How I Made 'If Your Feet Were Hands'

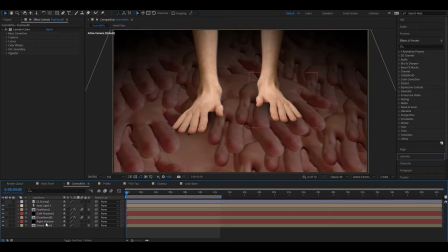[32:32]
So I got that foot hand looking right, mirrored it by simply, you just go right click, transform,
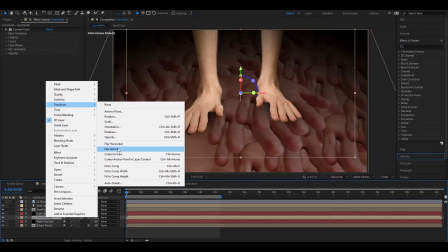[32:40]
flip horizontal, or vertical. I always mix these two up. I think it's flip horizontal, so it flips left for right.
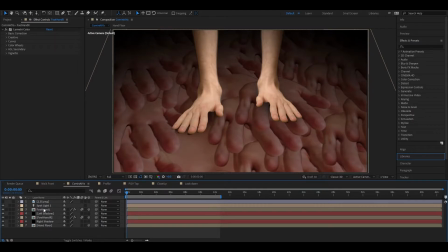[32:49]
And then it was just a matter of animating them once again. So this time they're coming at the camera, so it was a little more difficult.
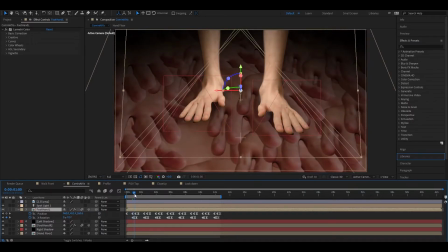[33:01]
Just had to make sure I got the cadence right. And also I'm animating the floor to move this time because it's supposed to be like the camera is moving backwards as they come towards you, so the floor should be moving,
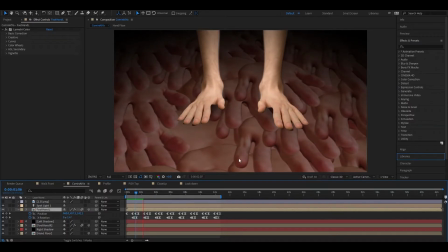[33:20]
which just meant that I had to sort of believably match the speed of the floor to the speed of the hands which is simple enough you can do it backwards you know you can animate the feet first and then animate the floor to match but you want to make it look like it's sticking to the floor and then moving forward so
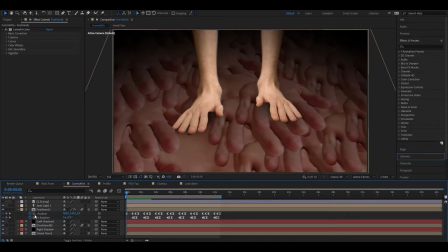[33:39]
yeah that animation it's I made them 3d layers which means they look a little bit flat if you look a little too close because it isn't my actual 3D legs moving but yeah they're they're sort of rotating in inwards in Z space if you can imagine that and then sort of coming forward looks like a one
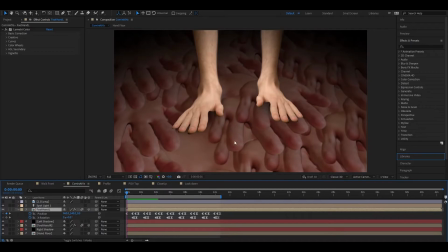[33:59]
of those AT-ST chicken walkers in Star Wars a little bit oh I actually forgot to talk about in profile something that's happening here as well is that I made the shadows for each foot coming down you can kind of
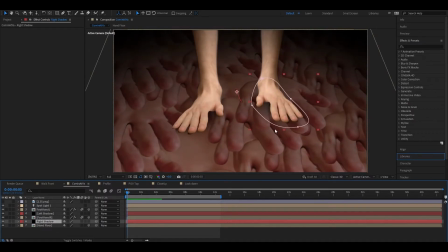[34:15]
see it getting more faint and then stronger as
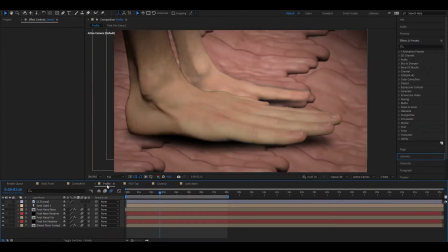[34:21]
the foot comes down you can see it a little more clearly here you can see the shadow follows the foot it gets stronger as the foot gets closer to the floor quote-unquote
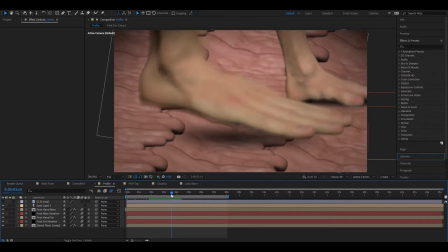[34:33]
floor faint as it comes up It just really helped sell the
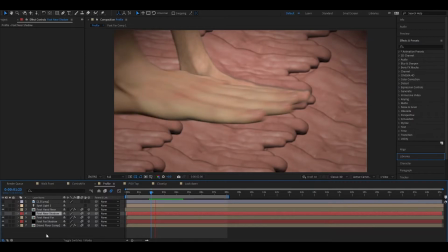[34:38]
effect here. If I turn that off, you can see it looks spaceless. It looks like it isn't, you know. The shadow helps place it on the ground in space.
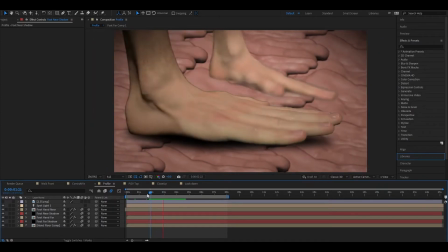[34:53]
You know, with that in place, you can see it is touching a floor made of hands.
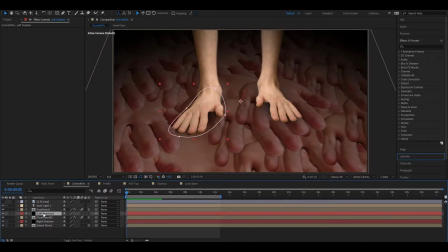[34:59]
So, yeah, I did the same thing here, which is just simply a layer of black. that I masked around the foothand and then turned down the opacity, so it was very faint.
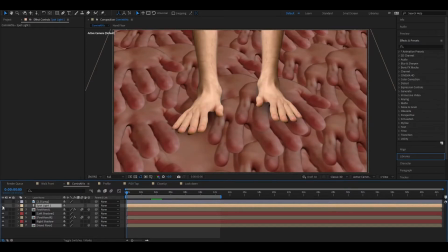[35:16]
And then we have a spotlight going on here as well. It's like turning on the lights and seeing a bunch of spiders.
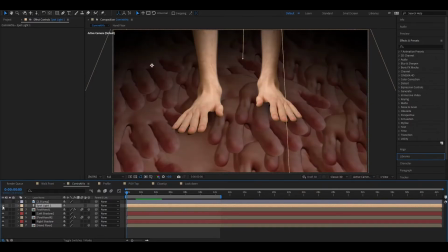[35:24]
So you get that creepy sort of spotlight vibe going on in here as well. And now, finally,
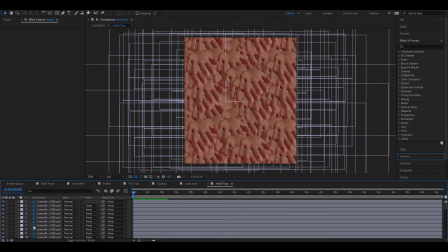[35:33]
it's time to talk about hand floor. let's open up hand floor and see see what we've got going on here this is
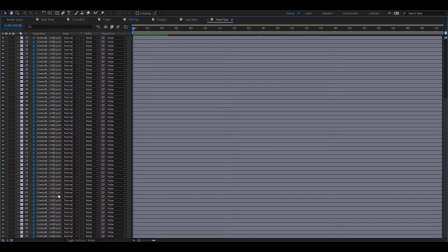[35:41]
72 is at the end yeah 72 layers
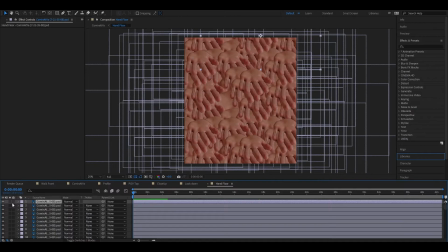[35:45]
of hands just singular now let's find a good one